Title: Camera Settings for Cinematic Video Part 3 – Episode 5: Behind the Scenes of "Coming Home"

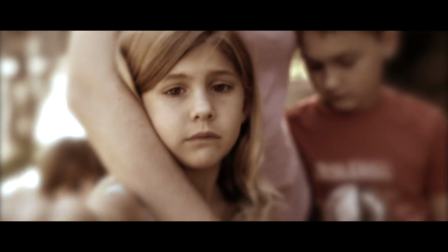0s
Let's talk about some camera settings and techniques that can make your footage look more cinematic.
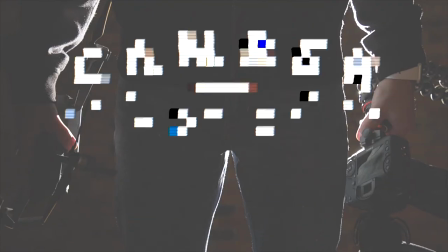Hey everyone, Camber here and welcome back to episode 4 of the behind-the-scenes look into my short film, Coming Home. In this episode we're going to be covering camera settings and equipment used during the scenes in the hotel and the airplane,
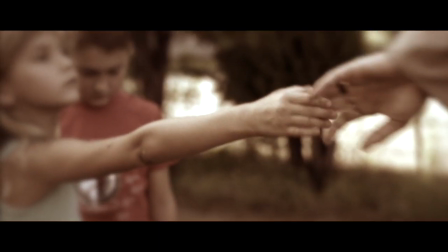23s
as well as a scene that we decided to add on over a year after we started this project. If you haven't seen the film yet, go to my other page, camera films, check out the video coming home, and then come back here and watch the behind-the-scenes. If you're new here, go ahead and subscribe so you can learn more about how to use your camera for video.
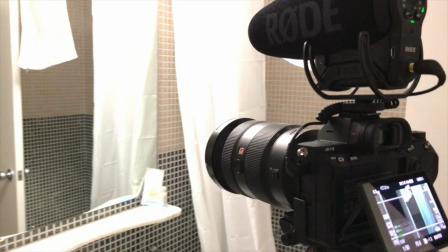41s
And with that, let's get into the first scene. For all the shots covered today, I was using the a7 III with picture profile 8 and gamma on Cine 4,
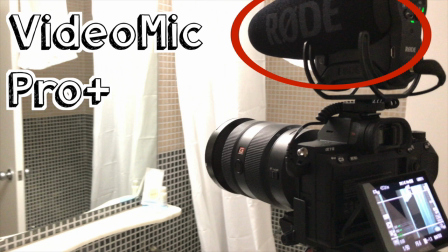49s
the Sony 24-70 G Master lens, and the Rode VideoMic Pro Plus, and all shots were at 24 frames per second unless stated otherwise.
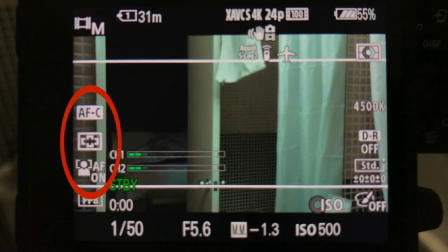58s
I use wide autofocus with face detection on because trying to set focus on myself in a mirror with no monitor was a bit difficult. You can see the shutter speed at 1 50th, aperture at f 5.6, and ISO of 500. The exposure meter shows underexposed because I had it set to multi-metering where it's basing exposure
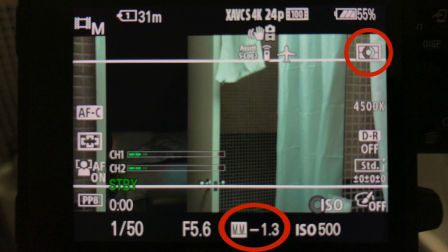77s
on the entire frame and you can see the very dark area in the doorway causing that.
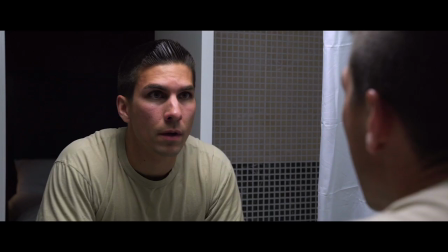82s
However I exposed for my skin from some test shots based on me being in the frame.
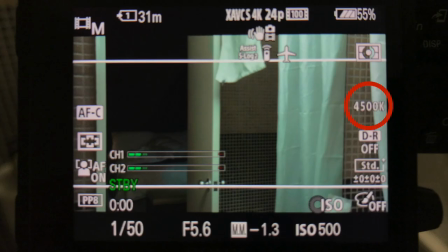86s
I had the white balance set to 4500 Kelvin and I also had the marker display on at 2.35 to
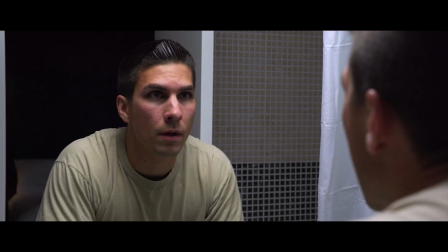92s
1 so I could frame the shots based on cropping into a 21 by 9 aspect ratio and editing.
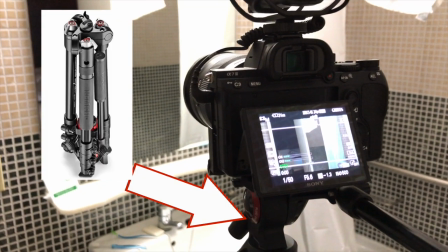97s
I used the Manfrotto BeFree video tripod in all the shots.
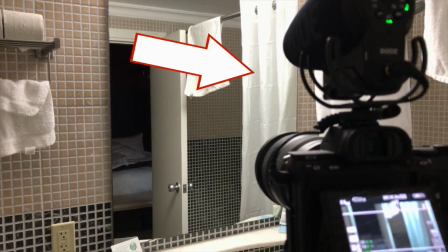101s
The lens was set to about 40 millimeters and I pulled the white shower curtain forward to help bounce some light onto my face.
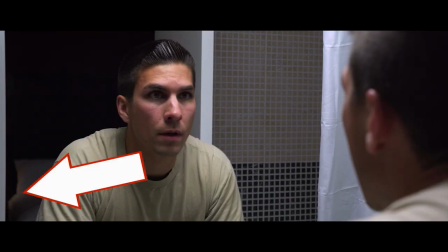107s
I framed myself in the upper left third and also had a lamp on next to the bed to help add some depth behind me instead of just having a flat black background.
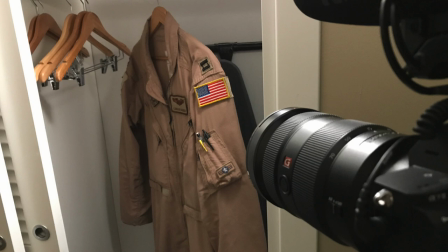116s
For this next shot I used 35mm on the lens and my small aperture LED light to bounce light off the wall.
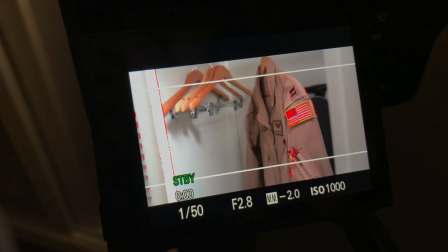122s
The only change in the camera settings were now an aperture of f2.8 and ISO of 1000.
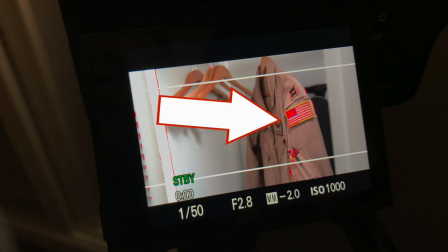128s
And I used manual focus with the red focus peaking on so that I could set the focus on the uniform which was set in the right third of the frame.
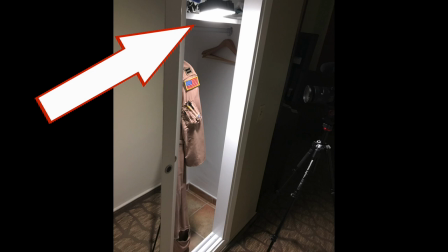136s
For the next shot I turned the light directly down so it would light the boots better and I used all the same camera settings with the lens still on 35mm.
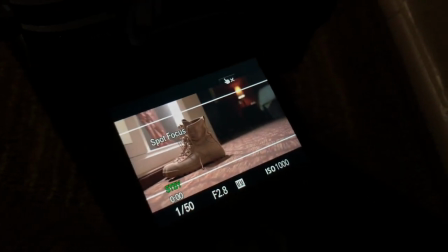144s
I framed the boots in the bottom left third and set manual focus on them in that spot
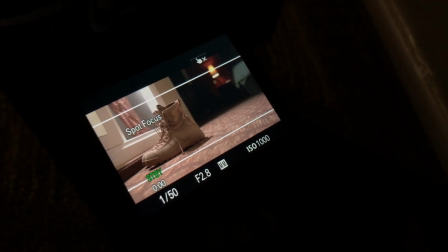149s
before starting the scene so that the autofocus wouldn't try to pick me up as I walked off in the right third.
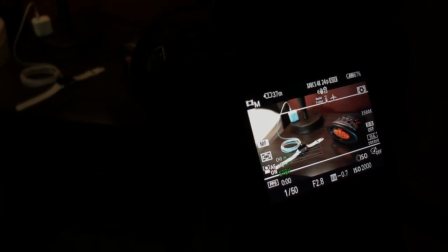154s
Here the peaking shows that were manually focused on the clock with white balance now on 3500K and ISO on 2000.
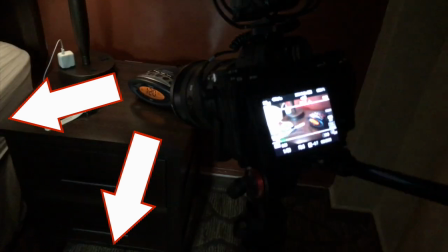162s
I just used the bathroom and closet light from across the room so that I wouldn't have a harsh light shining down from the lamp, and the lens was at 50 millimeters.
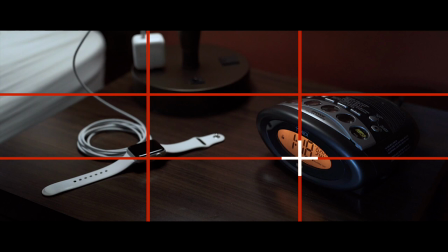170s
Our main point of focus was framed in the bottom right third as I removed the items from the left third.
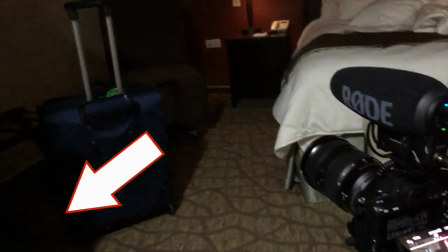175s
For this shot I had the same aperture light set up in the closet from before with the lens set at 24 millimeters.
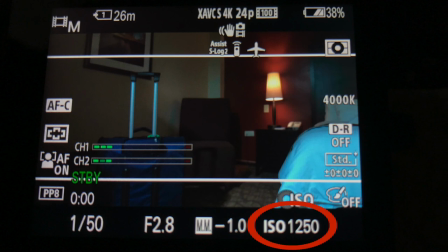181s
White balance was 4000, ISO now at 1250, and I used autofocus.
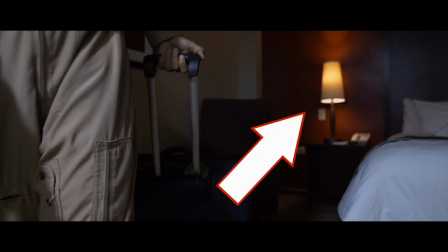186s
And again I turned the lamp on to add some depth and color to the shot.
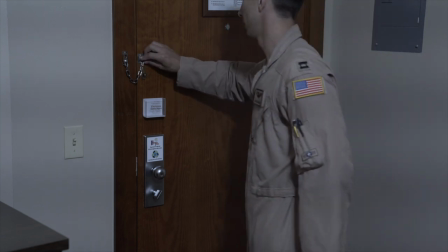190s
Now this is the first shot I did of walking out and you can see that it is absolutely terrible.
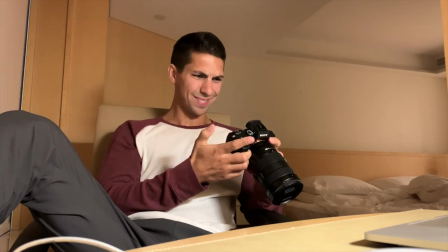196s
When I first played it back I was like what? So let's see what makes this shot so bad.
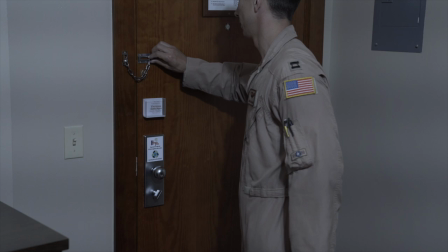202s
First off I'm shooting into a corner so there's absolutely no depth and everything is very flatly lit.
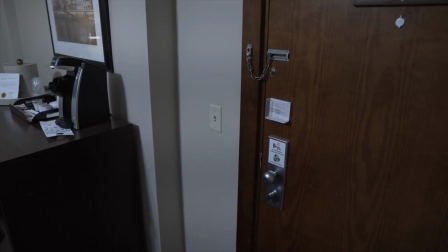208s
There's an electrical box behind me and the angle is just bad so I placed the camera on the other side and it's still not a great shot but it fixed a lot of the problems. Now we're shooting at an angle down a wall so there's plenty of depth added. And since we're on the backside of everything that's being lit, there's now plenty of contrast throughout the shot as well,
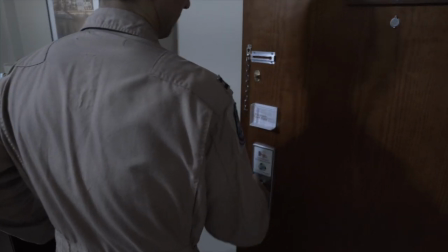225s
and this angle makes us feel like we're going out the door with the character rather than just watching him walk by and leave.
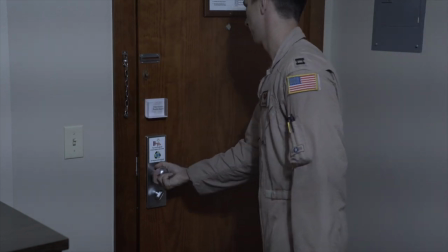232s
And here's the final sequence in the film.